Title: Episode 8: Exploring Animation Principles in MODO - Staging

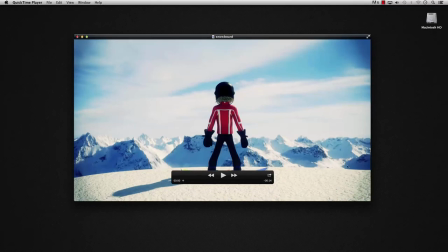[27:47]
okay so you can kind of get a feel for this it's it's bright it's way over the top
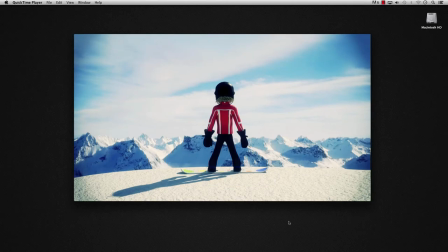[27:53]
and it feels like a dream sequence that the action's big the camera moves are big right
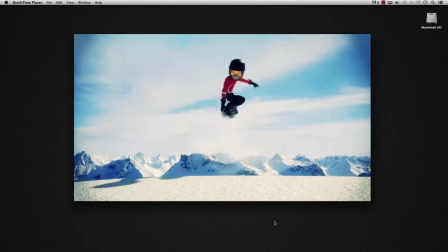[28:00]
here's a huge anticipation here and the camera kind of slowly pulls you in and then boom gone and
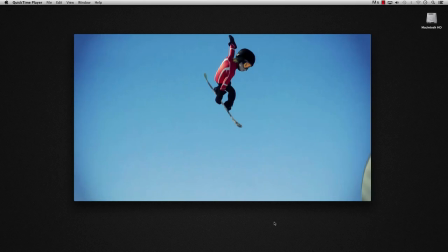[28:06]
then this this camera move here just kind of focus and then just boom just to give you the full
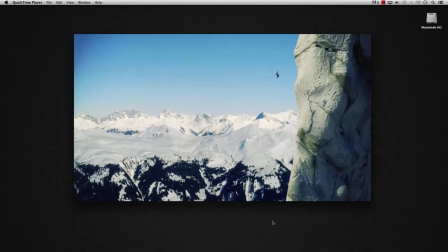[28:10]
scope I think if if the shots were backwards if it started wide I don't think it's as
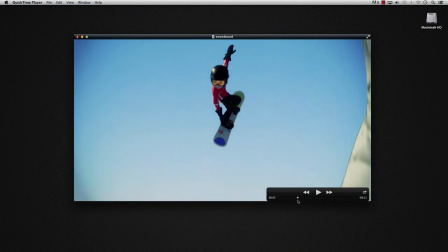[28:20]
effective as if you you're kind of follow you don't know what she's jumped into and then
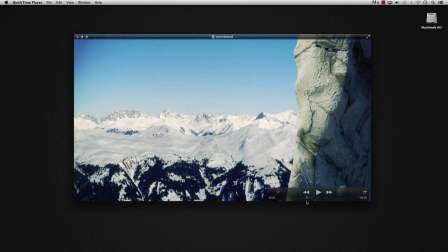[28:24]
all of a sudden it's just like oh she's crazy and then this one was just like just you know like motion ride just
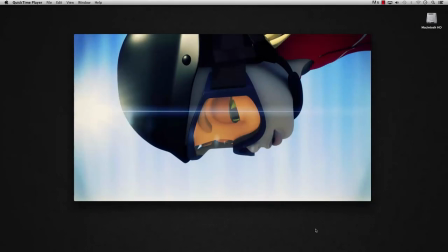[28:34]
right in your face falling down a side of a cliff and this was just the unnecessary anime lens flare with the streaks because it was supposed to be funny and
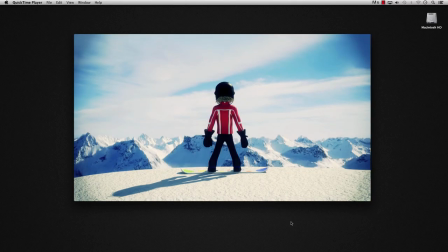[28:43]
over the top boom yeah so these are just five shots out of I think it was a 15-shot sequence,
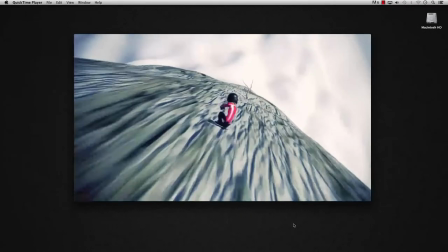[28:51]
but you get the idea. It's way over the top, the camera moves that match the subject matter.
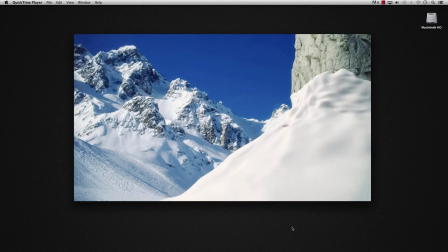[28:59]
The snowboard she's riding is actually on the share site if you want to go grab it.
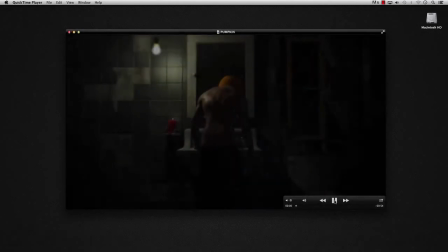[29:04]
Okay, so the last thing we're going to look at is Pumpkinhead because there was a lot of really cool opportunities for some nice staging in this project.
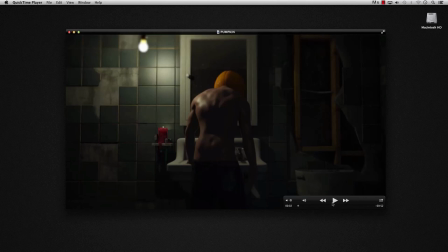[29:13]
So I'll just kind of babble over it. But in this first shot here, we know something bad is happening. I think the camera move reflects the mood of the scene. It's slow.
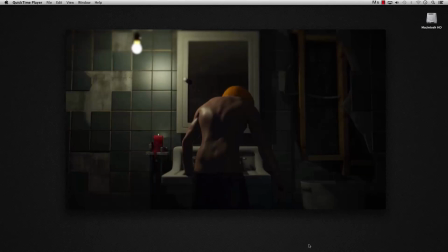[29:30]
The posing isn't big. It's building up to something. The camera's coming into the event. His arm is raising up.
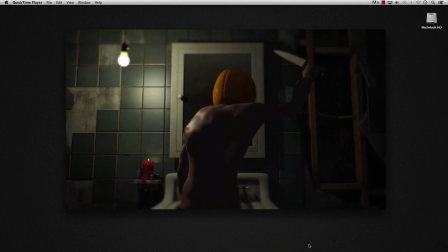[29:40]
There's a white reflector on the ceiling. kind of behind the knife that makes the knife kind of glint and pick up so you've got a big bright spot on a dark background it's kind of guiding your attention to that and the camera move is timed with the anticipation of this and
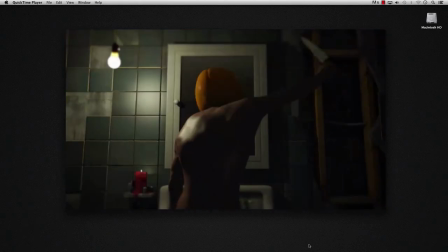[29:57]
then boom and right when it hits here there's
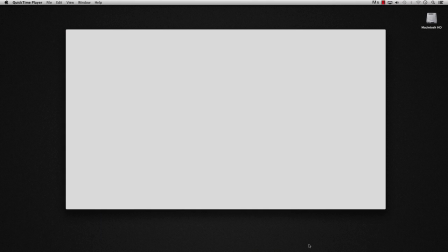[30:02]
a frame of white i actually learned that from the braveheart dvd mel gibson talks about how he puts frames of white in his movies to make the hits hurt more.
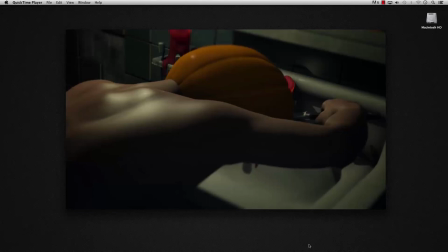[30:14]
That works pretty good. Ouch. So this one, he's just doing his hack job, but the camera's doing this weird kind of
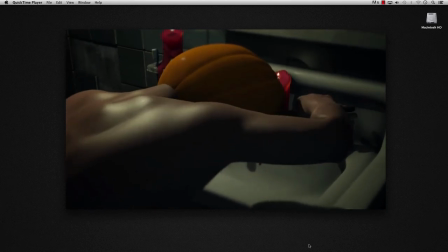[30:24]
off-kilter, off-balance kind of pivot to kind of match what's happening.
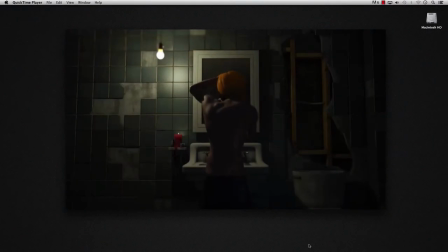[30:30]
And then that just cuts out to a wide, kind of like the silent observer.
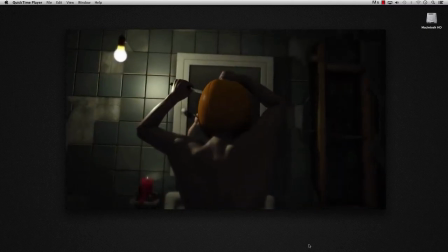[30:37]
this is another one where off kilter kind of you know where things are kind of just twisting so when you're talking about staging they mentioned posing camera and lighting
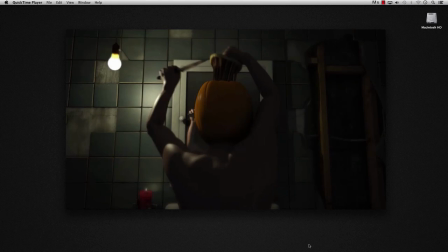[30:49]
this scene would not be as effective if it was happening at three o'clock in the afternoon with a sunbeam coming through the window all these things tie together to make this series of shots as off-putting as they are again
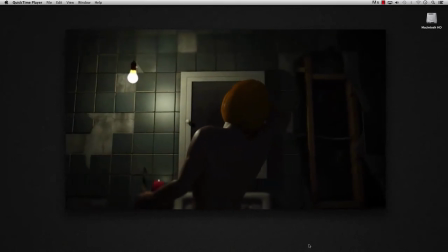[31:08]
this shot here the camera is kind of like a handheld feel this pose here where it releases it took a lot of time to get that reflection over his shoulder showing up in the mirror the way that it does and dropping this piece of fleshy stuff so that it so that you can
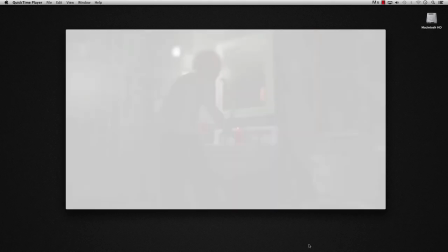[31:27]
read it as it falls so that it doesn't just disappear behind him there's another white boom so this one
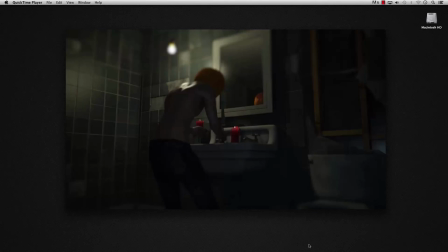[31:36]
this camera move is like the first one it's a slow build-up it's like you're seeing something happen and you can't stop it you know like if you're about to witness an accident you
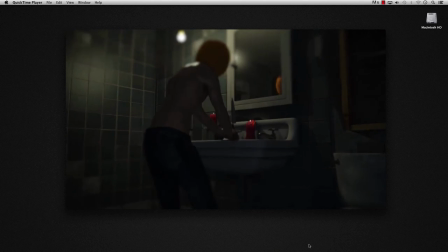[31:46]
feel like it's in slow motion it's like you know what he's going to do and you just hope it's not going to happen it kind of the camera kind of comes in slow and it's like oh god okay